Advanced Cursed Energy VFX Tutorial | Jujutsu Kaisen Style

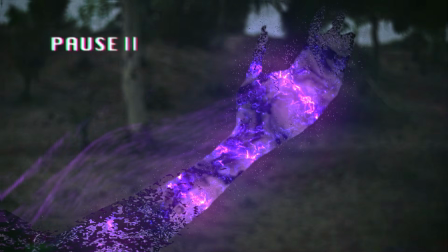5s
So today I'm gonna break down how I composited this advanced anime style
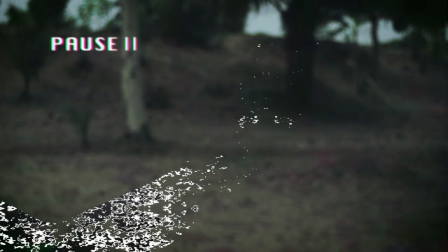9s
VFX on Not Video app using some simple tricks basically like what you see in After Effects.
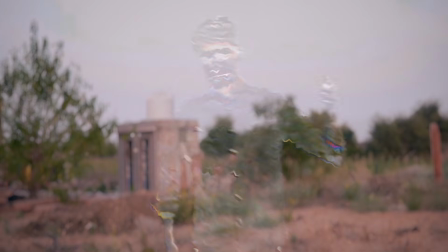14s
And for those of you who saw this video tutorial I posted a month ago, you might find this workflow very easy.
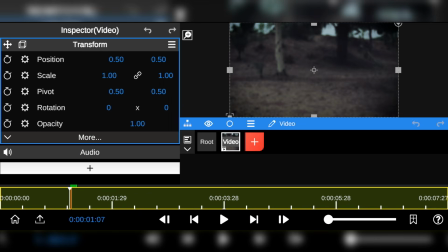19s
The footage is already color graded, so I won't be doing much of that. The first thing we're going to do instead is to split the clip and rename them Rotoscope and Background.
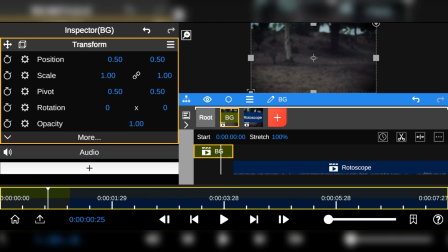28s
Then move the background behind the rotoscope clip.
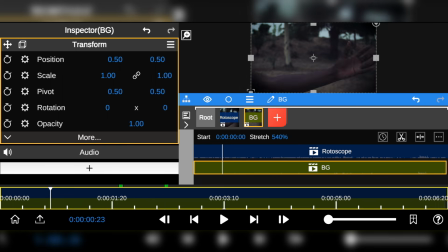31s
For the background, make sure there is little to no physical movement in the scene and try to keep the camera as steady as possible or perhaps using a tripod.
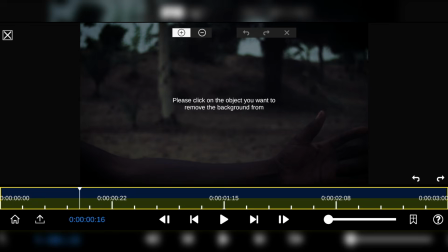39s
Next, I go to the AI property and select Smart Mating. Add the power points to the precise area you want to composite the effect.
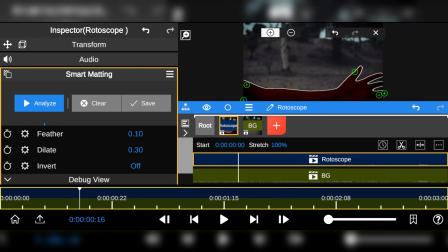47s
In my case, it's obviously the hand. Once you're done, click Analyze to start the cropping process.
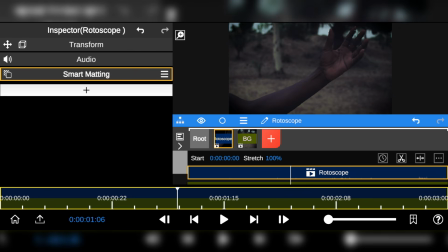58s
To reduce the rough edges, lower the feather value to 0. Next, I added directional blur, I reduce the intensity and adjust some necessary settings.
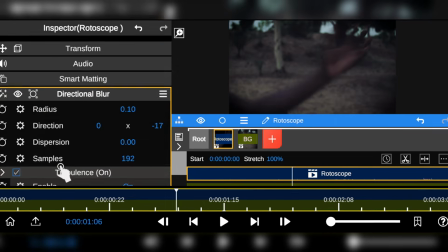67s
So the goal here is to distort the subject as much as possible. To complement that, I also added the fractal noise effect,
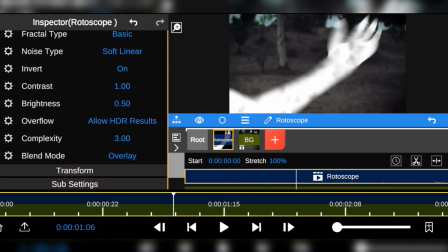74s
and with this I was able to create that advanced skin distortion you mostly see in supernatural films.
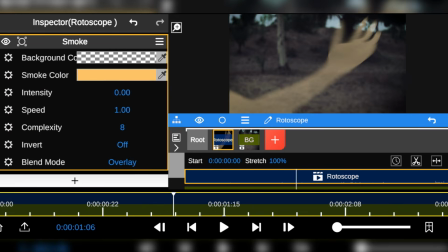81s
Next, I added the smoke effect and I increased the intensity as much as possible.
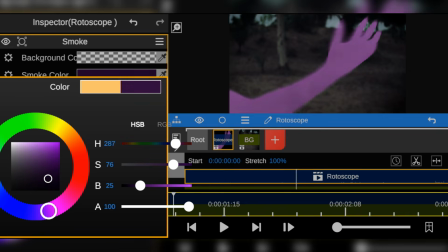86s
Then I changed the color to that dark corrupted purple look and reduce the speed to restore the lost edges.
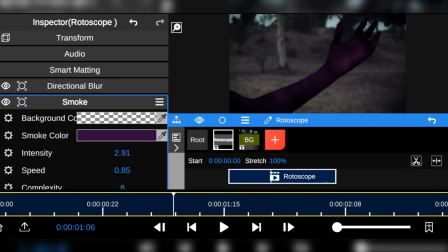93s
I moved the smoke panel above the fractal noise effect. As you can see, here's the before and after.
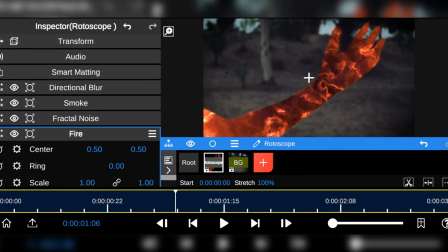98s
Moving on, I went to the nature property and added the fire effect. With this, I was able to achieve the impossible.
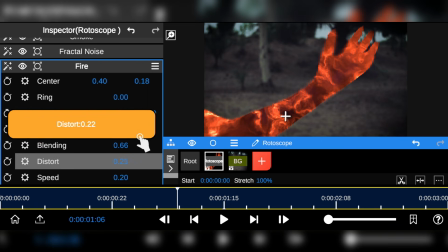105s
To my preference, I adjusted the intensity, blending, distortion, speed amount, and lastly, changed the color to white.
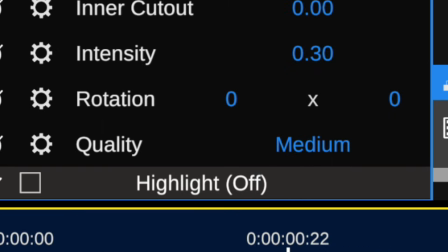111s
Then I added the lens blur effect. I enabled the highlights, set the blur quality to high, then reduce the blur amount.
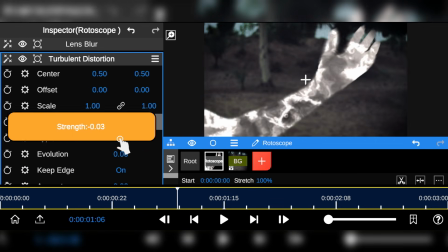118s
Next, I added the turbulent distortion to improve the distortion on the surface of the object.
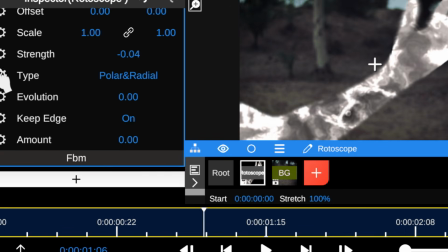123s
I changed the distortion type to polar and radial, turn off the edges, and slightly adjust the distortion amount.
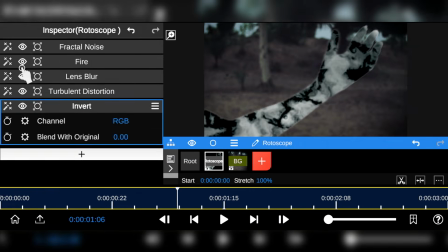129s
Next, I added the invert, and with this, I was able to create that terrifying wave effect within the subject's skin.
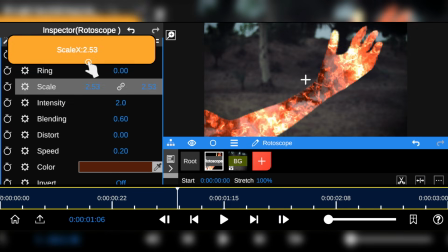136s
Then again, I added another fire effect. I tweaked the settings and try as much as possible to blend it into the hand.
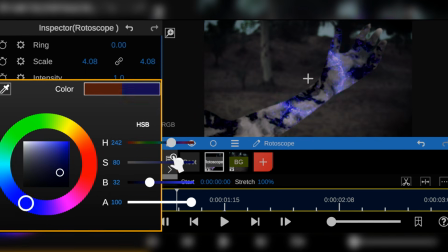142s
After that, I changed the color to match the initial dark purple look we started compositing with.
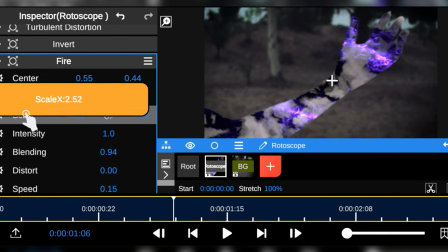147s
I adjusted the center and resized the scale to create a flaming ring around the subject hand.
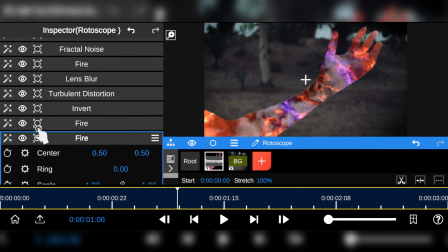152s
You can also save these settings as a preset. That way you can add as many rings as possible or create more style based on your preference.
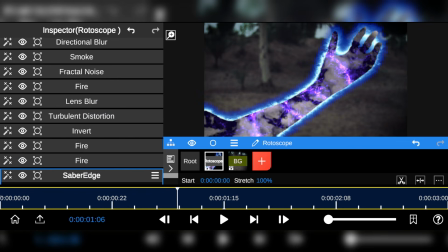160s
Next, I added the saber edge effect. I reduced the spread, distance, and thickness.
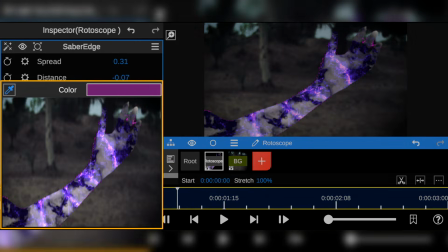165s
Then try as much as possible to blend the colors with the current color palette. I enabled the flash and changed the blend mode to blending.
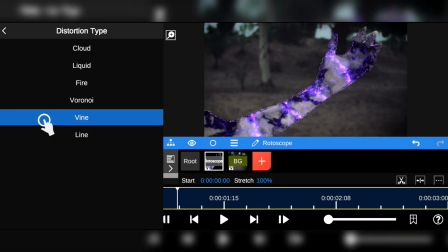174s
So based on the look I was aiming for, I changed the distortion type to vine, increased the strength, noise scale, along with other settings as well.
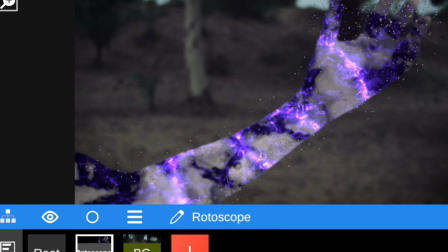183s
With this, I was able to create motion particles around the edges of the subject hand.
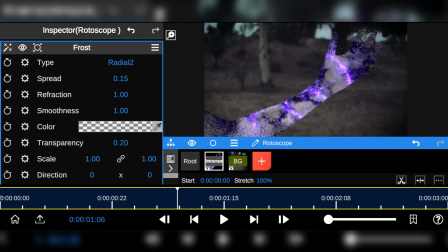188s
Next, I added the force effect, spread it over the subject hand, and added some smoothness to it.
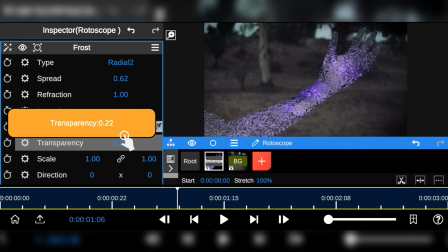194s
I also adjusted the transparency to make some areas more visible.
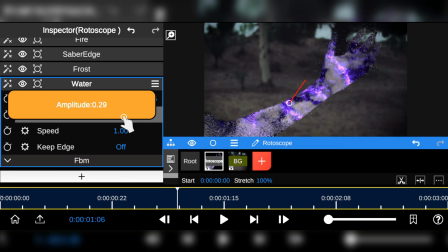200s
Then I added the water effect for additional enhancement, which also helps simulate a liquid energy flow.
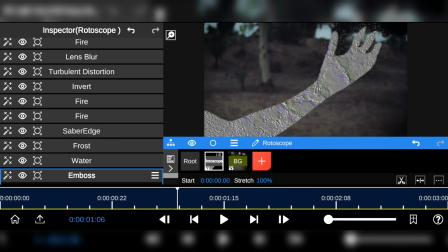206s
To take things to the next level, I added the emboss effect and moved it to the top below the directional blur.
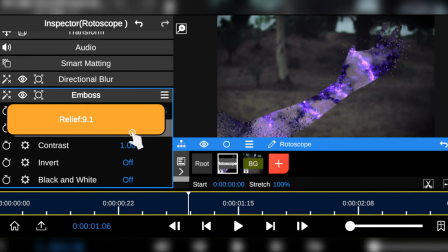212s
I adjusted the direction and relief values to my preference, then enable invert along with the black and white option.
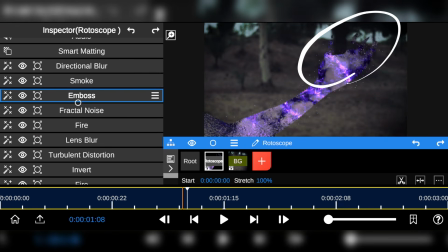220s
So if you're not satisfied with this look, you can always move the emboss effect above the directional blur to fix it. So before proceeding to the final phase of this composition, I'm going to preview everything we have done so far to make sure it's all aligned properly.
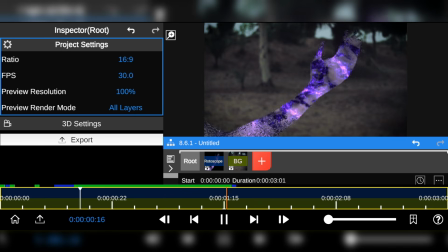So far, everything looks good except for the beginning of the clip, which wasn't rotoscope.
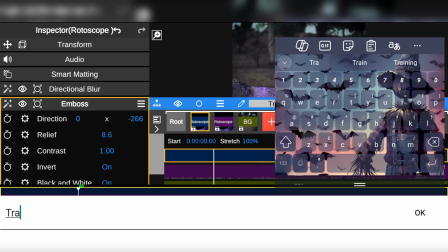246s
And to fix that, I duplicated the clip, renamed it Transition, and turn off all the effects on the transition clip.